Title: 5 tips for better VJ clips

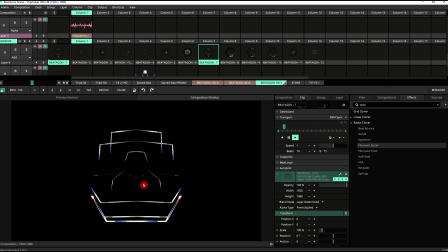I'm an advocate of making building blocks that you can then exploit with the power of your VJing software to make endless permutations and the unforeseen with it. As you can see here, we've got this clip playing and if I just apply the preset Fibonacci spiral from the radial cloner here and just drop it on there,
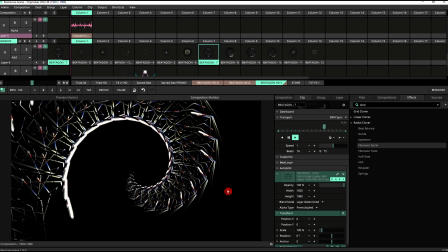it works very nicely because none of the elements within the animation
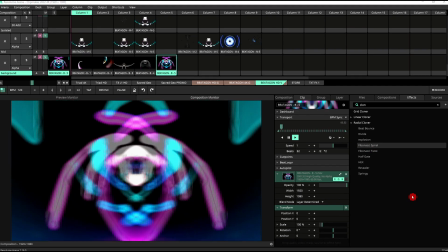are cropped by the frame itself if alternatively i apply the fibonacci spiral
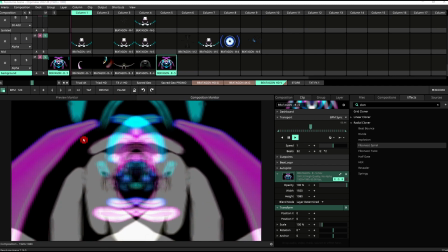onto this other clip which is a solid background clip which as you can see touches the edges throughout what
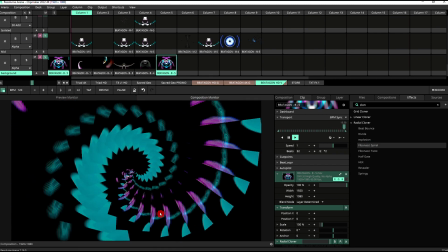we get are these straight line crops going on which might be what you're after but
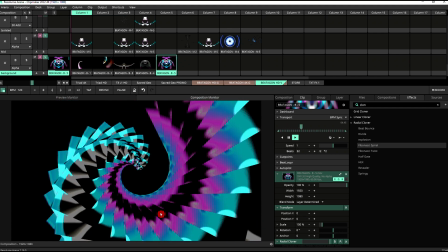are not as versatile as keeping the integrity of the object that you had in your animation which you
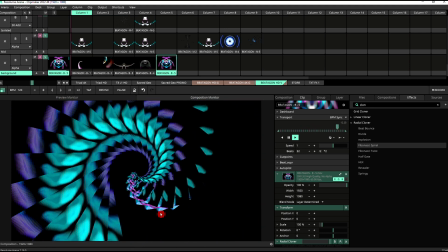can then manipulate as if it was a true single element rather than a video frame that you're manipulating. Using things like iterators and cloners works a lot better when your source content is not touching the edges so that you don't get squared off cut off areas. If you combine this with a previous tip which is to use alpha channels you'll have a toolbox of extremely useful things that can be used to build up incredibly complicated things just from a few source elements that you can reuse in many ways to many, many different effects. Tip number five, start your clips with drama. What do I mean by starting your clips with drama? Something like a flash would be what I classify as drama within a VJ clip. Starting your clip with a flash makes it extremely useful in a manner of ways. Starting with a flash means that the end of your animation doesn't actually need to correspond with the first frame of your animation because the transition is effectively the flash which makes it a lot easier to do clips that loop using things like particle emitters and that kind of thing that can be really really hard to actually loop seamlessly without some very complicated workarounds math and everything else you can see this clip
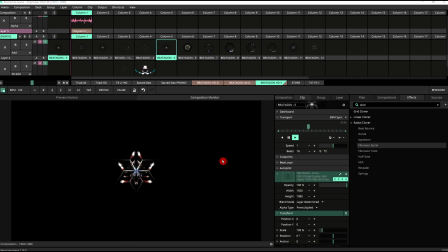is playing and there's that flash that flash is handy for a number of reasons it actually marks the beginning of a bar so every four beats. There's a flash. Now, if we re-trigger that clip, you can see that it flashes instantly, which is very handy because it gives emphasis to the beginning of the clip.
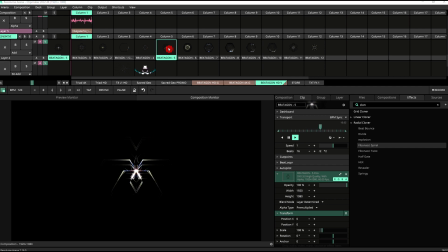So whenever you trigger a clip, you get that impact happening. You can use this as a performance tool where you can actually strobe the clip to whatever speed you might want to strobe it to, which can be very useful. So those are my five tips for Veto VJ clips. Remember this is just tips, there are not rules. It's handy to have a few pointers as to how to make your content more efficient in any case. So I hope you've enjoyed it. I hope you find it useful. Let me know any comments you might have down below or if you've got any suggestions for future tutorials, please let me know in the comments. Thanks for watching. As always, please like and subscribe as it really helps my channel and it helps me to continue creating tutorials. All the clips used throughout are from my pack available on Gumroad Beater Gun. Hopefully I'll see you next time.